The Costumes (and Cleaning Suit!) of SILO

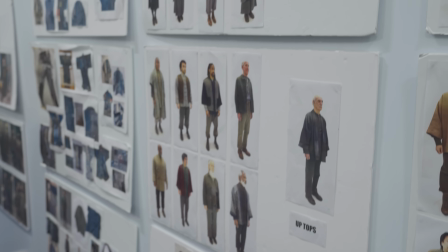Yes. The color palette is something that came again from Graham and Morton.
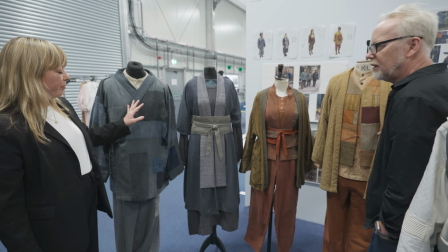where they wanted the sort of up top palette to be in the cool sort of blues and grays,
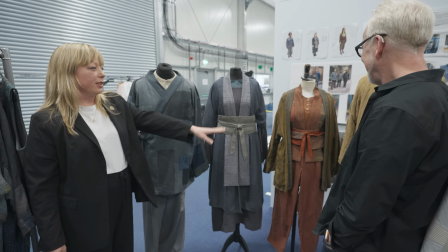the mids to be more warm and sort of dark reds and browns and things like that.
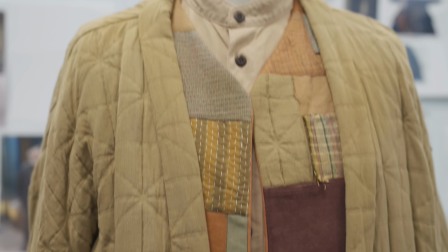And so the patchworking is something that came from an interest in Japanese borrow,
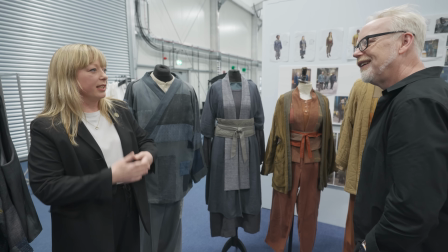which is the rags and the remaking of garments.
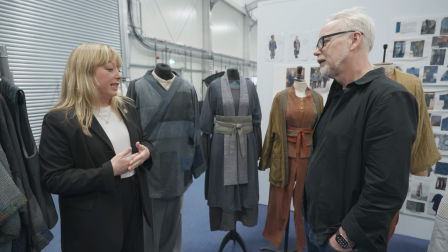That's something that the poor did in Japan to kind of make clothes last for over 100 years.
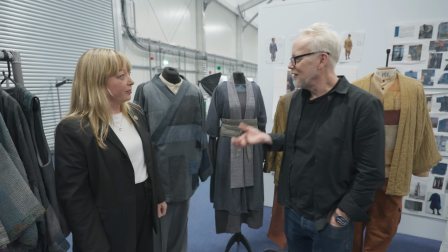And since that's a deep philosophy of recycling, that fits right into your silo philosophy.
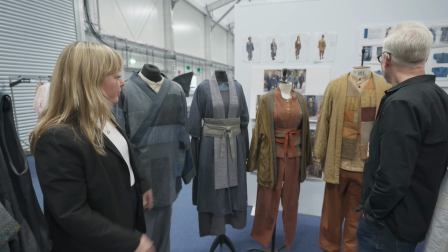Absolutely. It completely works, yeah. And so, you know, we didn't want to use actual borrow because it's just so precious and the rest of it.
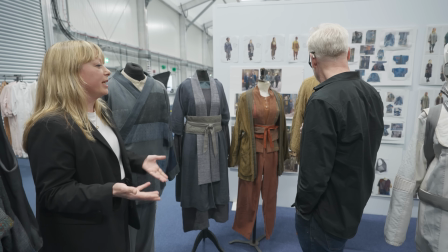So we've made our own approximation of it. I love that. Yeah.
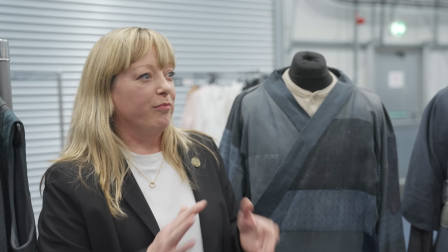And as you say, it just emphasizes the reusing and the recycling and just keeping clothing going.
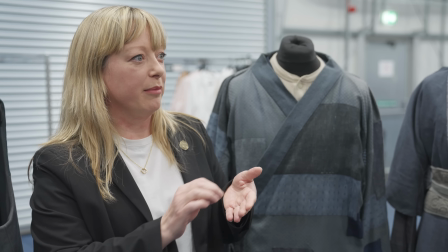And so there's a lot of stitch work over the top of it and embroidery to sort of hold it together.
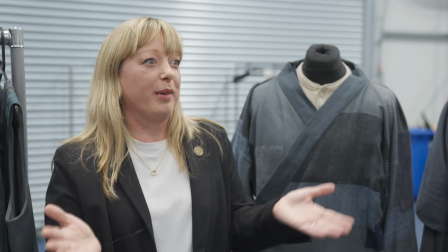And if you know, considering that a lot of this fabric is supposed to be 250 years old.
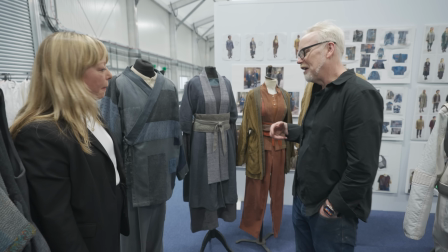So yeah, that's the philosophy behind it. Do you find yourself now infected with this and looking at clothing and being like, well, how would I silo this piece?
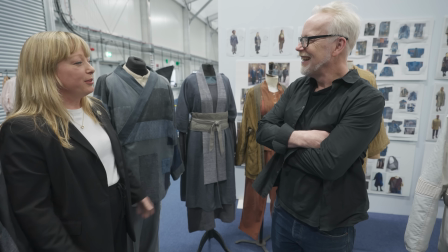Absolutely. I'm completely obsessed. I've always loved Japanese aesthetic anyway, and sort of Japanese clothing.
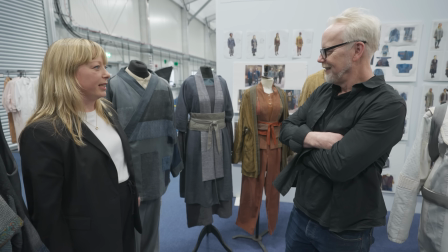And so to be able to deep dive into it has just been a real treat.
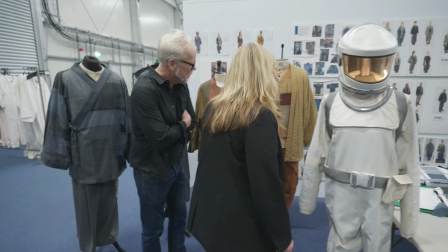Amazing. and so yes I mean some of these pieces like for example this um waistcoat is something that we
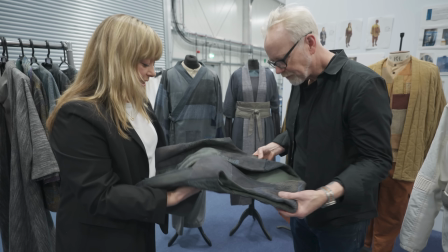so we source all the different materials um some of which are we do actually use
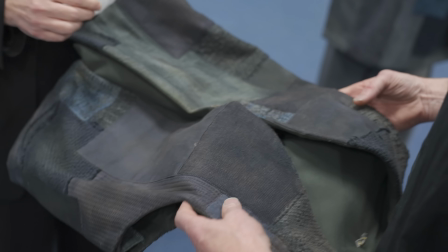Indian cancer blankets which have a really lovely quality to them because they're basically lots of saris that have
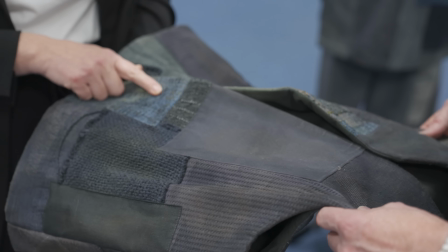been sewn together oh wow and then that gives you a lot of different fabrics so already you've got a very worn sort of texture and
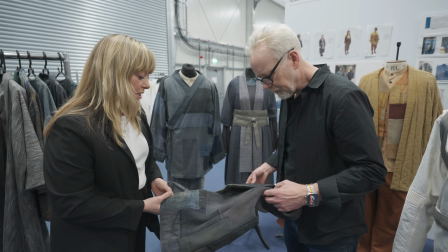then we've just um encompassed basically all the other fabrics that we've sourced wow to to make a patchwork garment and then it goes to the wonderful Elsa and
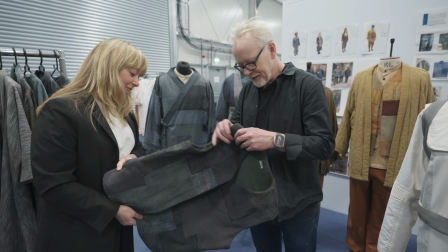comes back looking completely broken down your breakdown team is just incredible they are very very
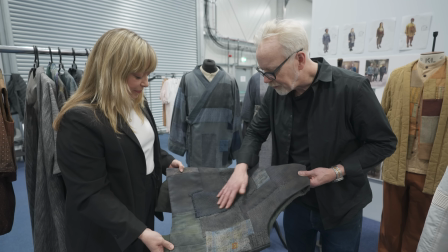clever so yeah i love this basket yeah so so that's yeah that's
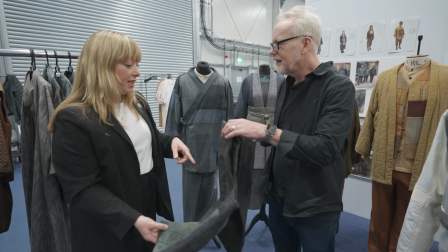really and so we've combined this sort of aesthetic with um
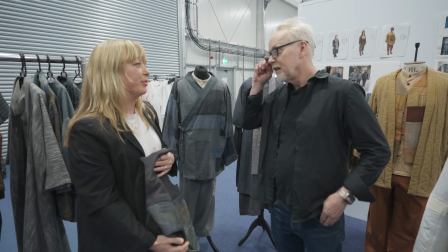existing garments and sort of garments that are recognizable from our culture now so that
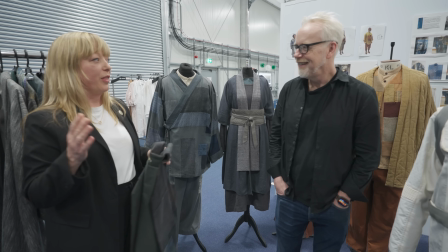that sort of combination hopefully gives the silo look well and as a spacesuit
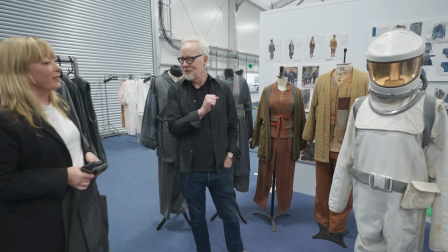aficionado i'm particularly enamored of your outside suit yeah
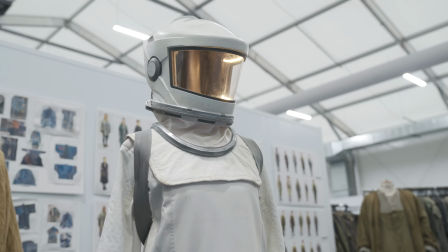so so the concept behind the the suit is that every person who goes out to clean
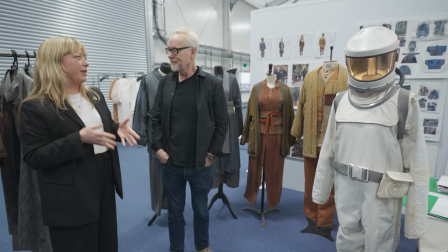is measured so it's made to measure for them so all the fabric that is
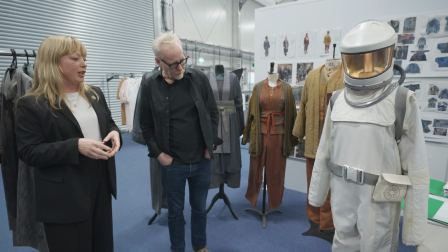used to make it was put into the silo by the founders specifically for
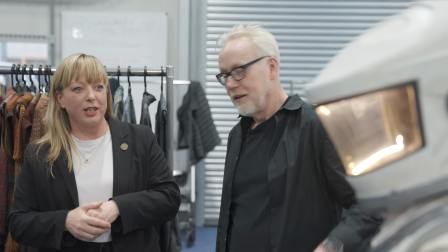this apart from the helmets which are provided by the founders and
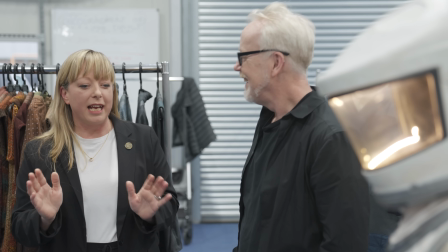kept in you know very secret area inside IT which none of
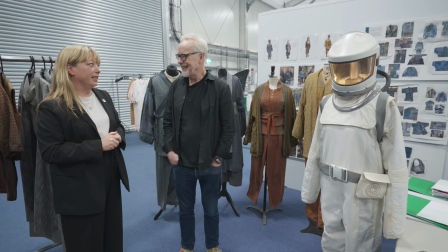the other citizens know about only the head of IT oh really knows about the and no
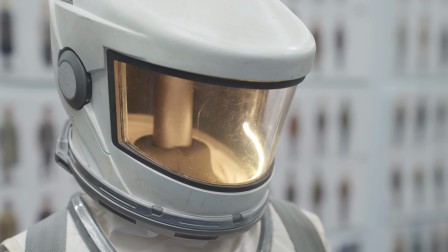one's asking, where are all those helmets coming from? And did you have to make a separate costume or Rashida and Rebecca close enough that you're able to use the same?
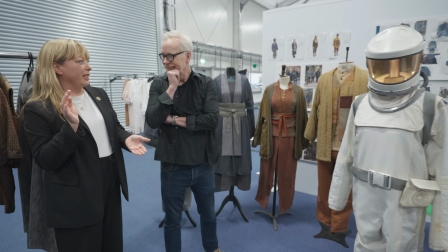No, they've all got their own. Really? Oh, okay. And several versions of each one. I know that's a bit of a, it ruins the illusion.
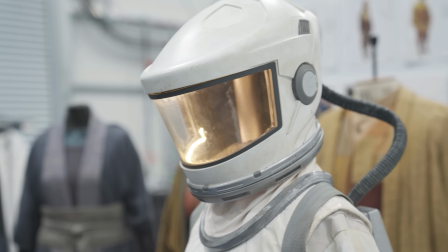But we have Joe here who knows a lot more about the suit, the clean suit than I do.
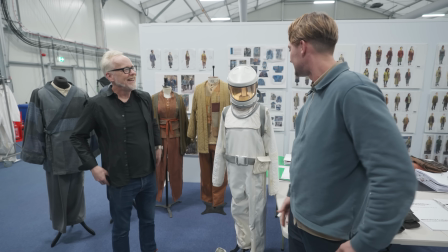Hi Joe, hello, nice to meet you. I mean, I think Sally's covered it quite well, but this is our environmental suit.
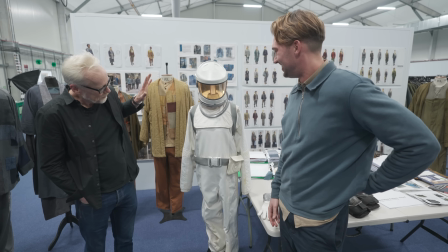It's really lovely. Again, as a spacesuit aficionado, I really love it and I love the texture.
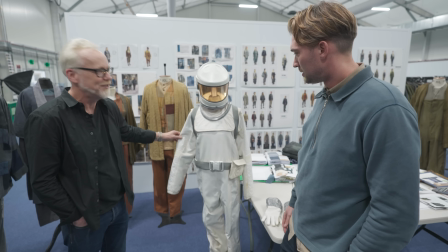And even the interior texture you've done here is really cool. Yeah, yeah.
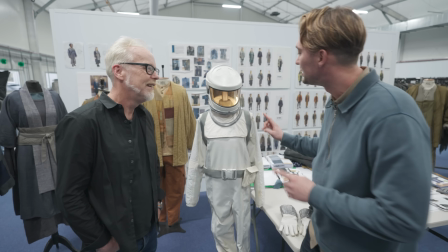So there's lots of subtle textures in the whole costume, in fact, but still with a nod to the idea that it's being made within the silo.